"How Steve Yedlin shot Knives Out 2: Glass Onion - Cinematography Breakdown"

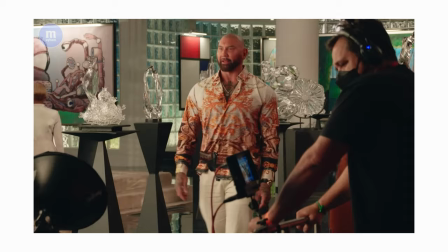One thing that I noticed from the behind-the-scenes clip is this round dome
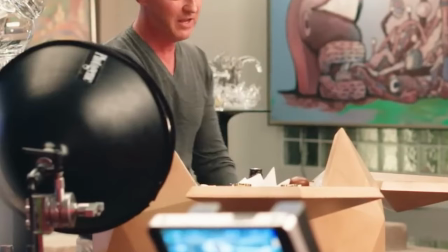thing it keeps showing up in the shots at first I couldn't figure out
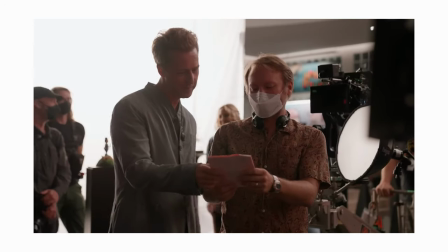what it was and then I saw this clip so it's actually a little light
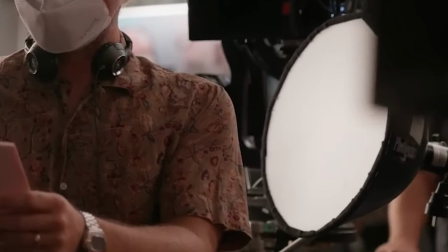that's probably being used for fill and an eye light if
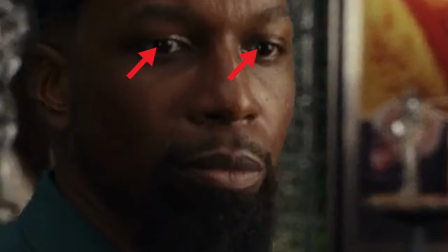you see really closely you'll see the reflection in his eyes also here
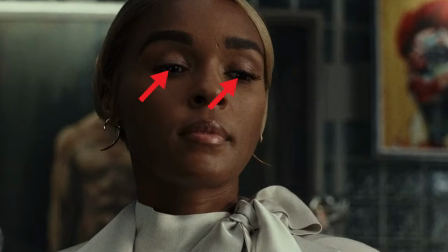and here and the number on the light is
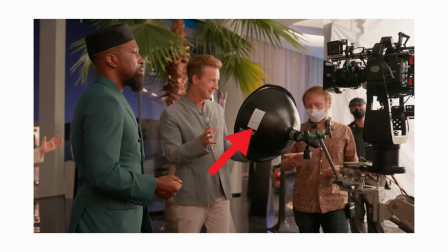probably the number on the wireless dimmer board so the gaffer and the DP can just dim up and down the light on the dimmer board so it's a pretty neat way to
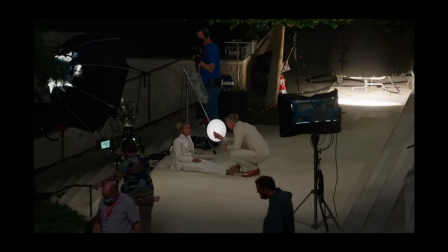control the lighting ratio you can see it again here in night exterior on the
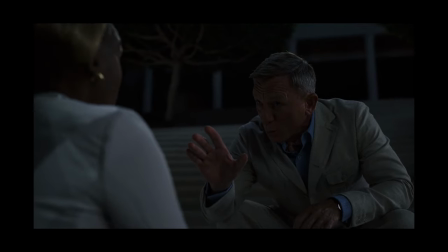c-stand low and if you really zoom in you can see that glint in his eyes it's very minimal but it's the
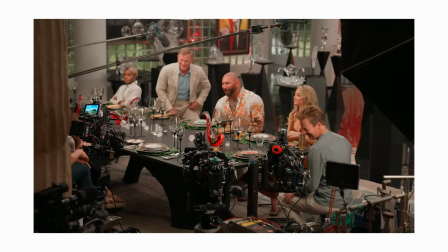details that makes the difference and in this clip you can see they're at a dinner table
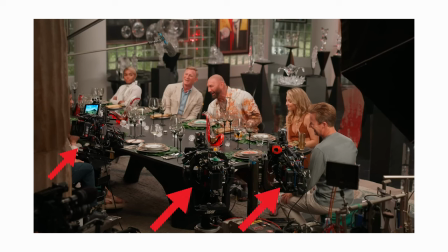and they're shooting three cameras and the only way really you can do that and make it look somewhat decent is to have a top light which
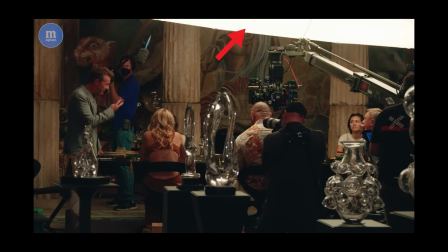is what they have here so this is actually it's like a really long balloon light on top of the dinner table so everyone gets even soft light and okay let's talk about some of the lighting setups in here
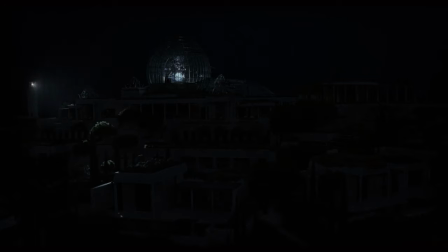if you've watched the movie you know the lighthouse so they actually
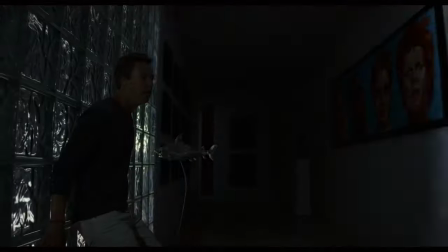recreate a lighthouse effect with some kind of rig i'll let steve yelling talk about it because he explains it better it doesn't just go to night it goes to the
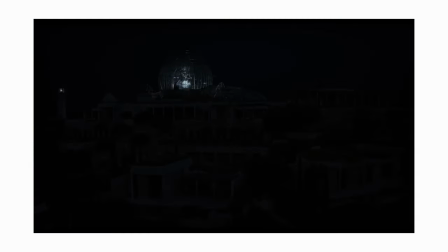night with the lights off in this kind of film noir heightened lighthouse ryan really wanted to
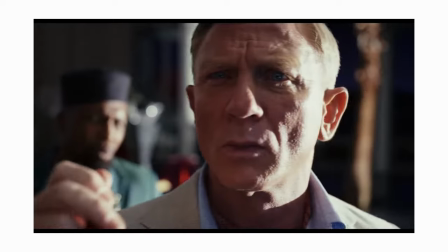clearly feel that you know the light sweeps on and then the light sweeps off you know in a very heightened way i mean you know You know, if it was a real lighthouse, that would be a very fuzzy edge beam. It wouldn't feel like a hard sweep like that.
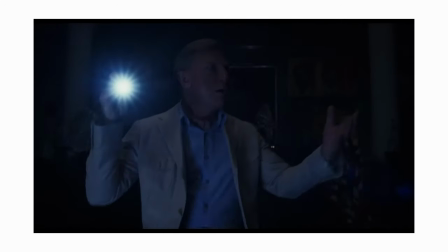I mean, it's all very dramatic. You know, we needed this thing to be incredibly controllable, repeatable, adjustable.
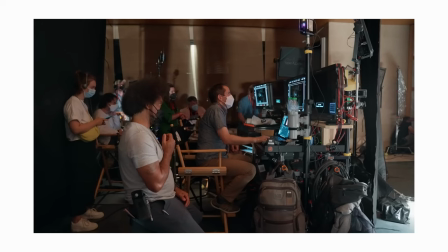And obviously that's a whole both software and hardware project together.
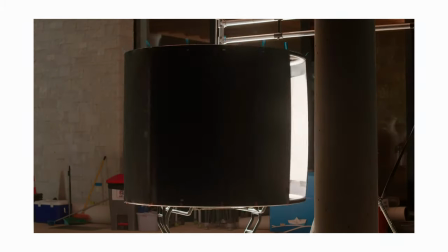So basically it's a 20K inside of a rig and the rig will spin and the light will spin out of it.
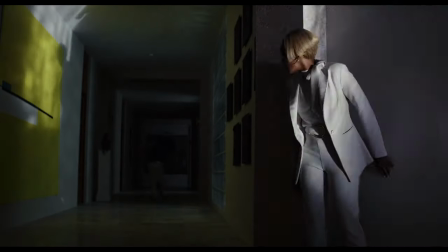And it will create like these kind of hard shadows. and it's programmable so it's completely repeatable and controllable. Let's look at some 9 exterior lighting setups. I found this clip.
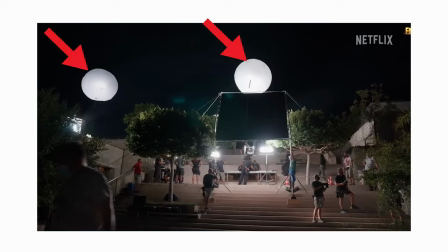You can see they got two balloon lights hanging in the air to give it some cool ambience and then there are two light panels probably vortex or sky panels bouncing into it's probably like a 12 by ultra bounce
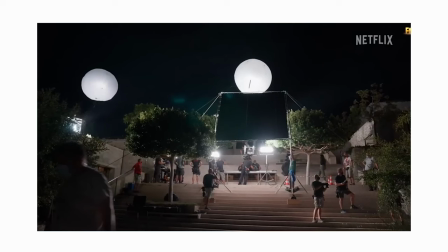that's what's giving them the key light and then you also got this lighthouse rig
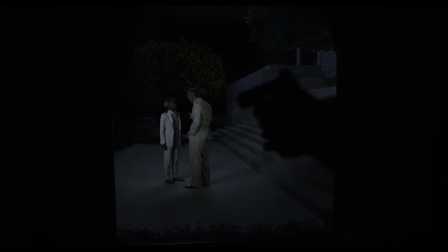that they have here on the side and in the shot you can see the
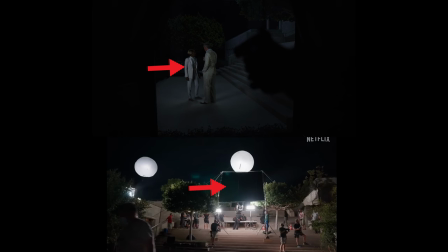key light coming from the left is probably the ultra bounce and then whatever level is on the stairs here it's probably from the two moonlights
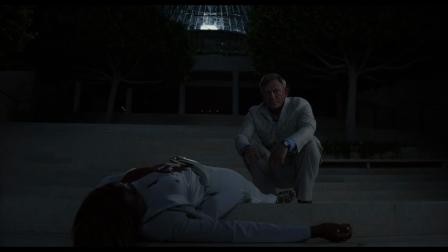also in this shot you can see them clearly move the ultra bounce to camera right to give it more shape so that they're not totally front lit like this pool of light on the stairs behind Daniel Craig
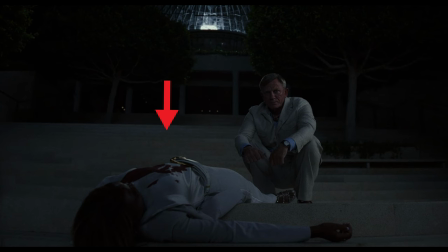that's from the big balloon light in the air the next challenge was how
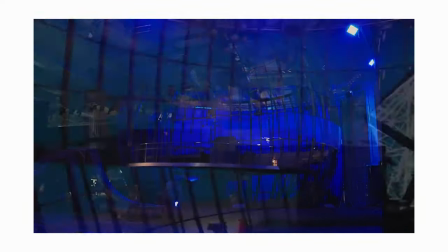do we build it parts of the atrium and the glass onion itself those were built in the uk it was assembled there it was taken apart and was all shipped to belgrade and we set it
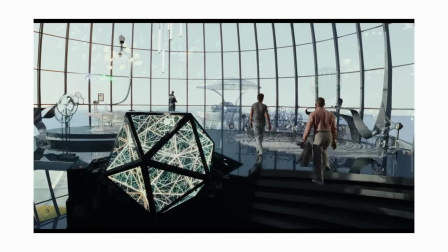up on our stage there this is amazing just amazing this is what you have big budgets for all right that's pretty much it if you want to see more videos like this subscribe um and bye